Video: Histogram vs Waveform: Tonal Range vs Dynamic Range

our eyes have a wide dynamic range but we can't see at the extremes at the same time without shifting that range around with the iris of our eyes for For example,
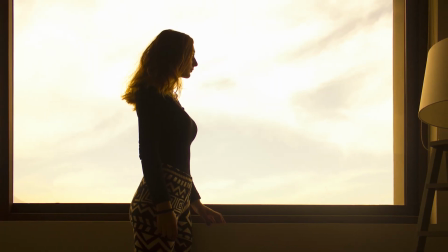trying to see a person silhouetted against a window.
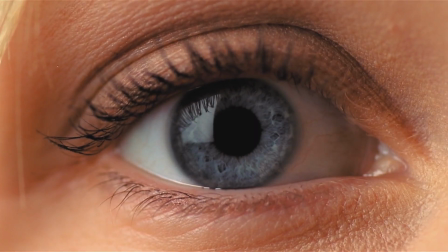Our iris is open up and closed to shift to the different light levels, much like what we do with the aperture of our lens.
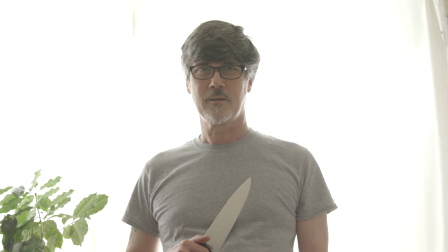Open up the aperture and we can see the details of the person because we're letting more light in, but that means the window is blown out.
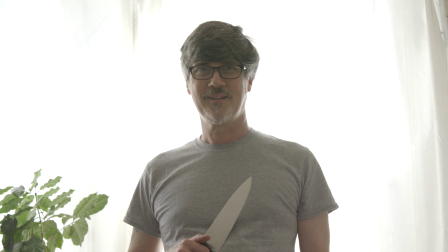We've shifted the tonal range we're capturing towards the black side of our camera's dynamic range.
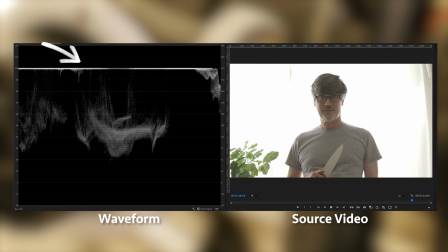We're letting the white end clip, blow out, losing details there.
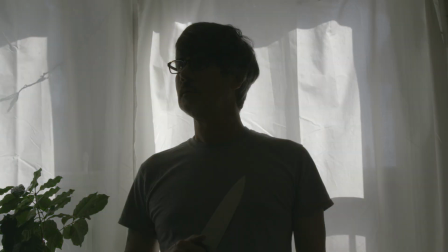But if we close down on the aperture, we let in less light, we shift the tonal range towards the white side.
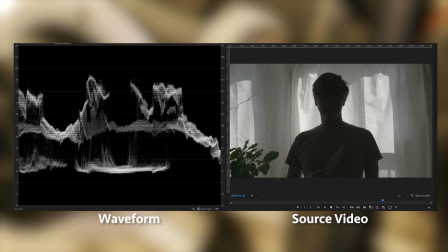We can't see many details of the person, but the window is no longer blown out.
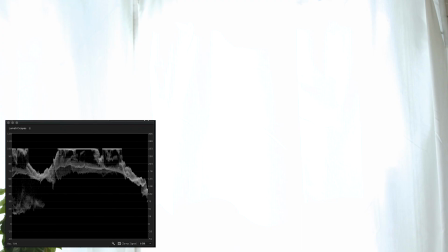Now we're allowing the black end to clip. A shift towards the white end of the tonal range can also be done with ND filters.
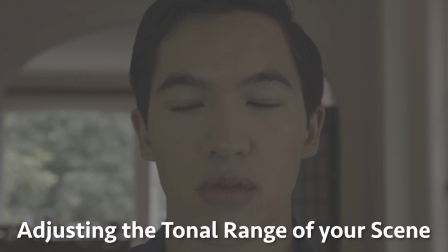instead of shifting the tonal range inside of our camera which is a compromise right because either way we're we're potentially losing detail on one end or the other we could change the tonal range in our shot by say adding light
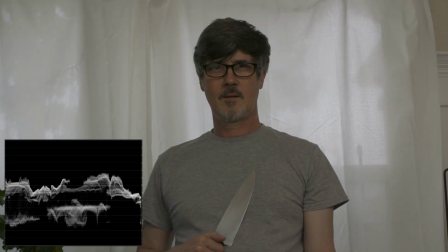to the dark areas lighting the person against the window lowers the tonal
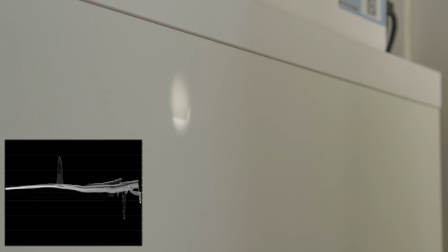range of our image. We can also bring the bright areas down by adding ND gel or nets to the blown-out windows.
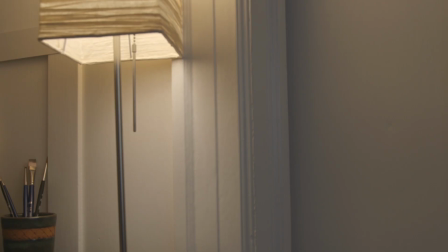If there's a bright practical bulb in the shot, we could put it on a dimmer or use a lower wattage bulb.
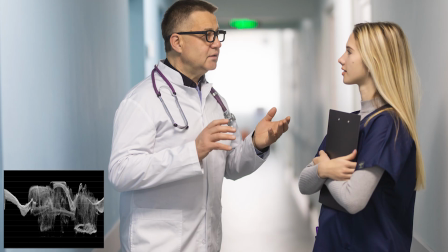We can also change the tonal range of our set props and costumes, choosing blue scrubs versus white ones for a hospital scene for example. A light gray shirt instead of a bright white one. There are always ways of adjusting the tonal range of our scene so that it can better fit into the dynamic range of our camera what we're doing is we're lowering the overall tonal range of the scene that we want to shoot to better fit into the dynamic range of our camera that our camera can record and therefore we're able to maintain more detail as we get closer to the blacks and closer to the whites. So you can see that whether you're shooting on a staged set or a location or you're doing run-and-gun videography, you have a tonal range in front of you that you may want to record and therefore you have choices in the camera and outside to affect that tonal range to get the image that you want that's going to work for your project.